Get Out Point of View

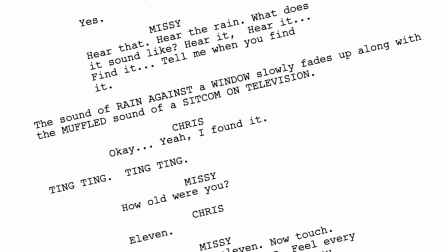0s
In narratives, the audience is encouraged to identify with the point of view of one or more characters.
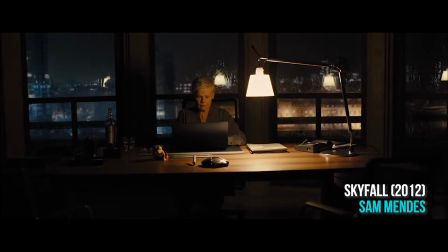4s
While this is usually the protagonist, there are some films where the audience is encouraged to identify with a supporting character,
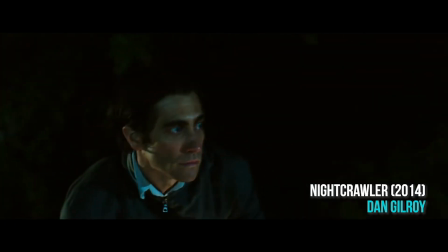11s
multiple points of view, an anti-hero, or even the antagonist.
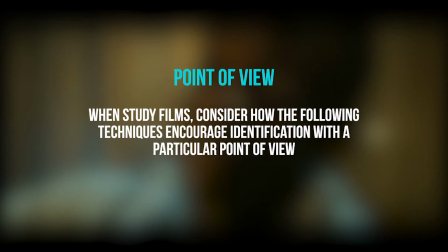16s
Directors have a number of cinematic techniques in their arsenal to encourage audiences to identify or empathise with characters, including camera,
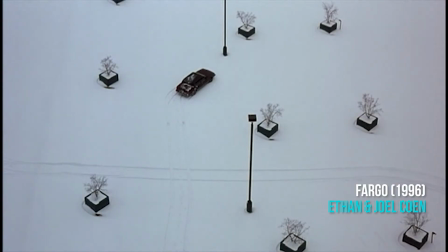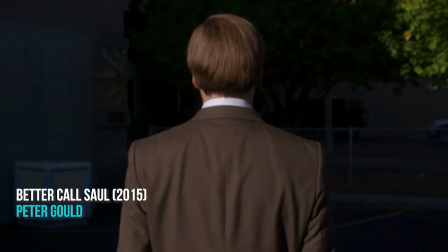37s
acting,
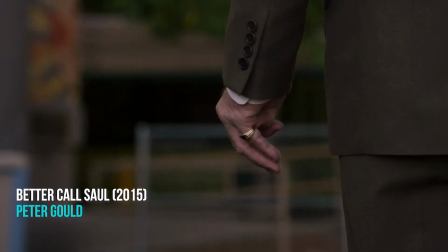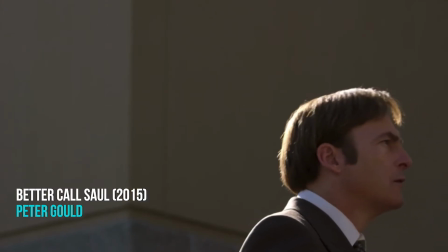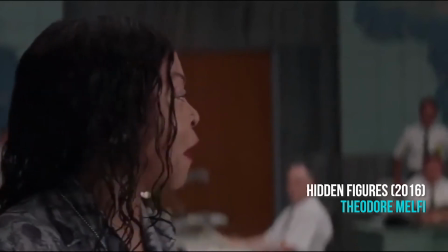50s
mise en scène, Living off a coffee from a pot none of you want to touch!
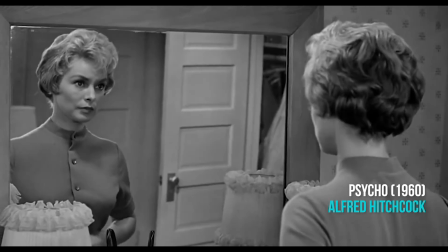58s
editing,
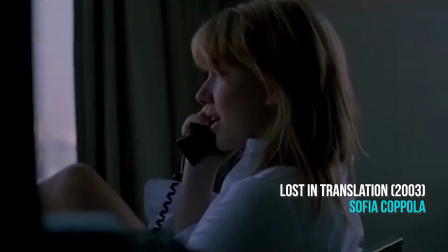63s
lighting, I don't know.
I even tried Ikebana, and John is using these hair products.
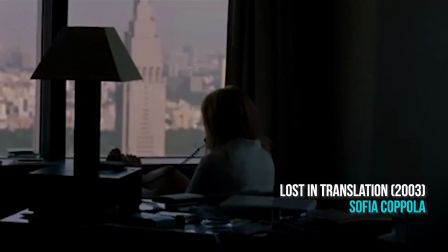69s I don't know who I married. Can you wait a second? Just hold on, I'll be right back.
Okay, sure. and sound.
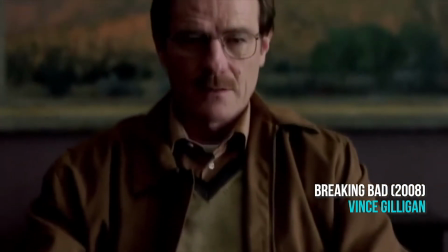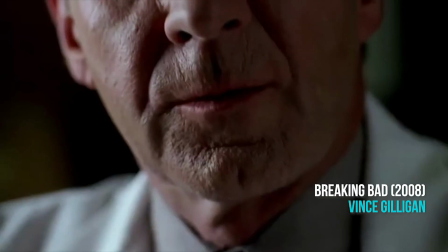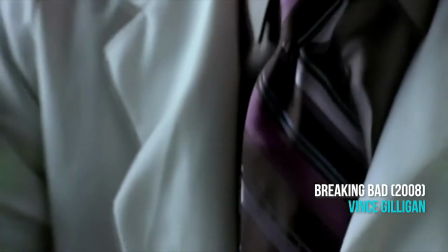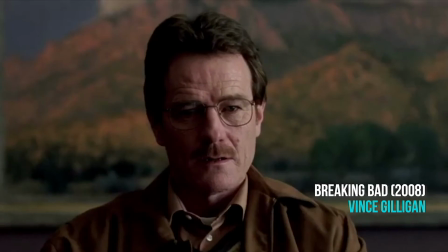91s Mr. White? Mr. White?
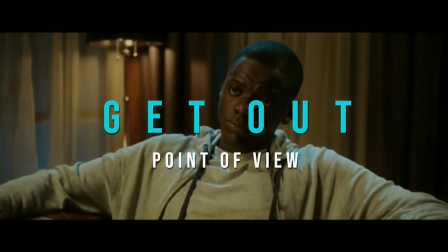97s
In this video, we're going to discuss how Jordan Peele builds audience identification with his protagonist, Chris Washington, played by Daniel Kaluuya.
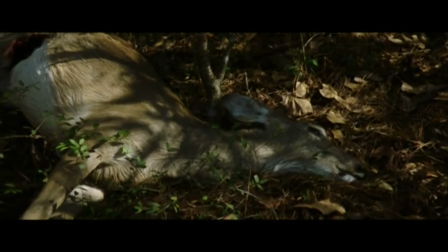105s
Although there are a number of scenes in the film where he builds this sense of identification,
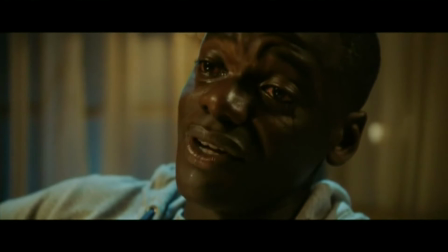109s
one of the most effective and ultimately iconic moments is when Chris is hypnotised by Missy, played by Catherine Keener.
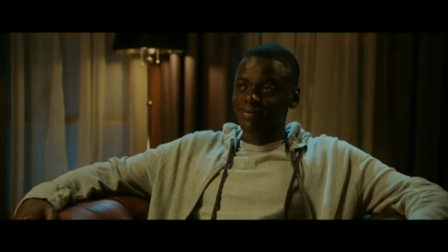115s
The scene begins with a conversation, a simple shot-reverse shot.
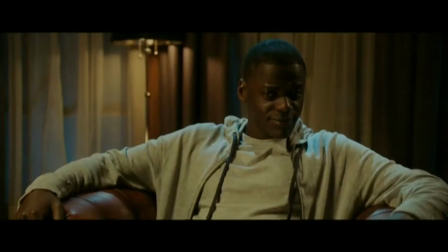119s
Then, when Missy asks about the night of his mother's death, Peele uses the first in a series of highly subjective techniques. He cuts to a medium close-up of Chris, who purses his lips, shifts uncomfortably in his chair, and murmurs. The audience can hear the soft, diegetic sound of rain.
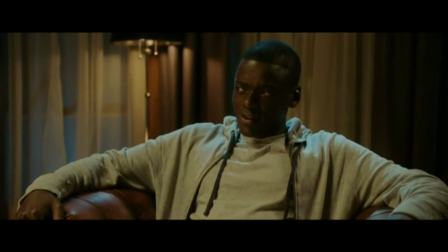135s
His performance and this sonic flashback combine to encourage audience identification with his point of view. When Missy asks him to focus on that moment, Kaluuya swallows, takes a ragged breath, and looks towards the ceiling.
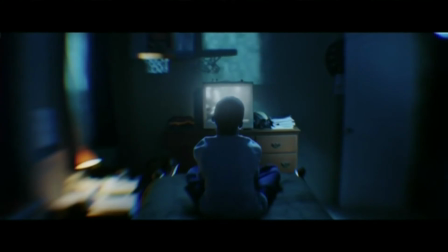149s
At this point, Peele cuts to a desaturated shot of Chris sitting on his bed in front of the television, rain streaming down the windows outside. This use of flashback is highly subjective, encouraging further identification with his character by giving the audience an insight into his thoughts.
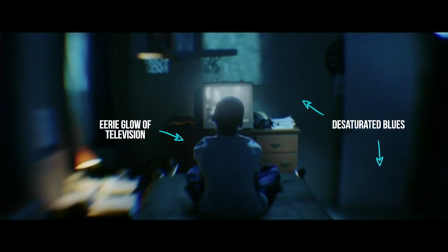165s
The desaturated blues in this shot, along with the eerie glow cast by the television, encourage further identification with this traumatic event from his childhood.
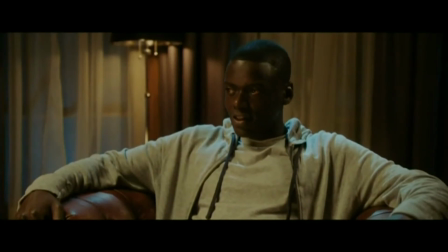174s
When Peele cuts back to the medium shot of Chris, Missy urges him to look at her. He laughs nervously.
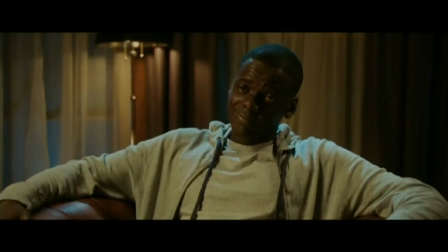180s
As Missy continues her questioning, Peele starts to dolly in slightly, this subtle camera movement accentuating his sorrow as he recalls that night.
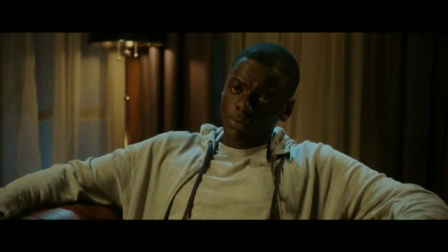188s
The subtleties of Kaluuya's performance, his creased brow and hesitant speech, help to build this identification with the audience.
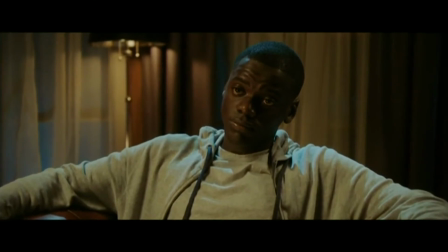195s
Peele doesn't cut back to Missy until he reveals that he did nothing when his mother didn't return home.
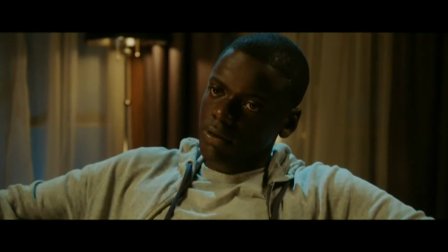200s
When he does cut back to Chris, Chris is framed far tighter than before.
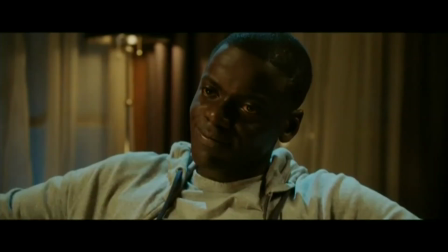205s
The tears in his eyes glint slightly as the camera continues to push in.
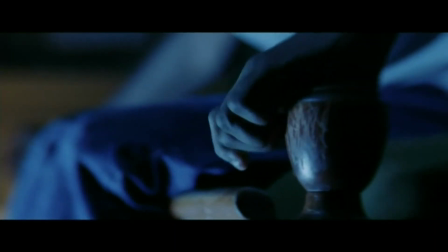210s
More highly subjective flashbacks show his nails scratching nervously on the end of the bed. When Peele cuts back to a close-up of the adult Chris, tears have started to spill down his face.
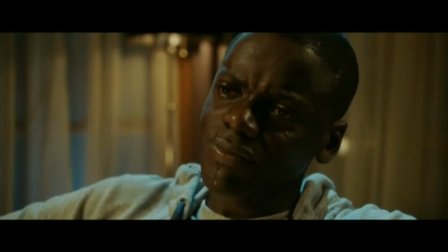221s
Missy asks if he was scared. Chris inhales slightly and whimpers softly.
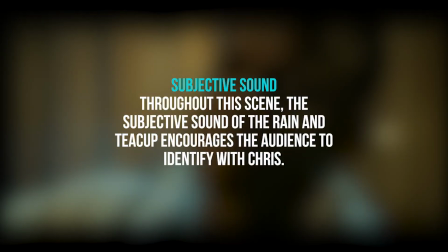226s
Throughout this scene, the use of sound really encourages a strong sense of identification with Chris.
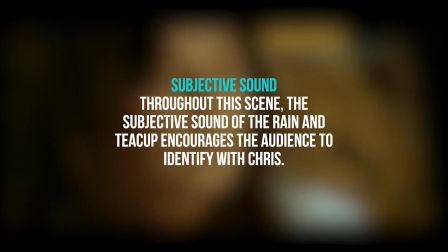231s
The audience hears what Chris hears. From the subjective sound of rain to the sound of the spoon on the teacup.
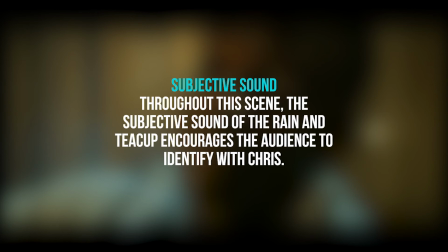238s
It's at this moment, when he plunges into the sunken place, that sound and sound editing puts the audience directly in his position.
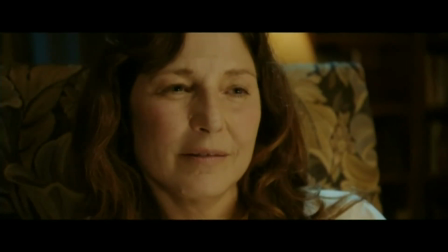245s
As she instructs him to sink, there's an alarming sound that seems to be slowing down.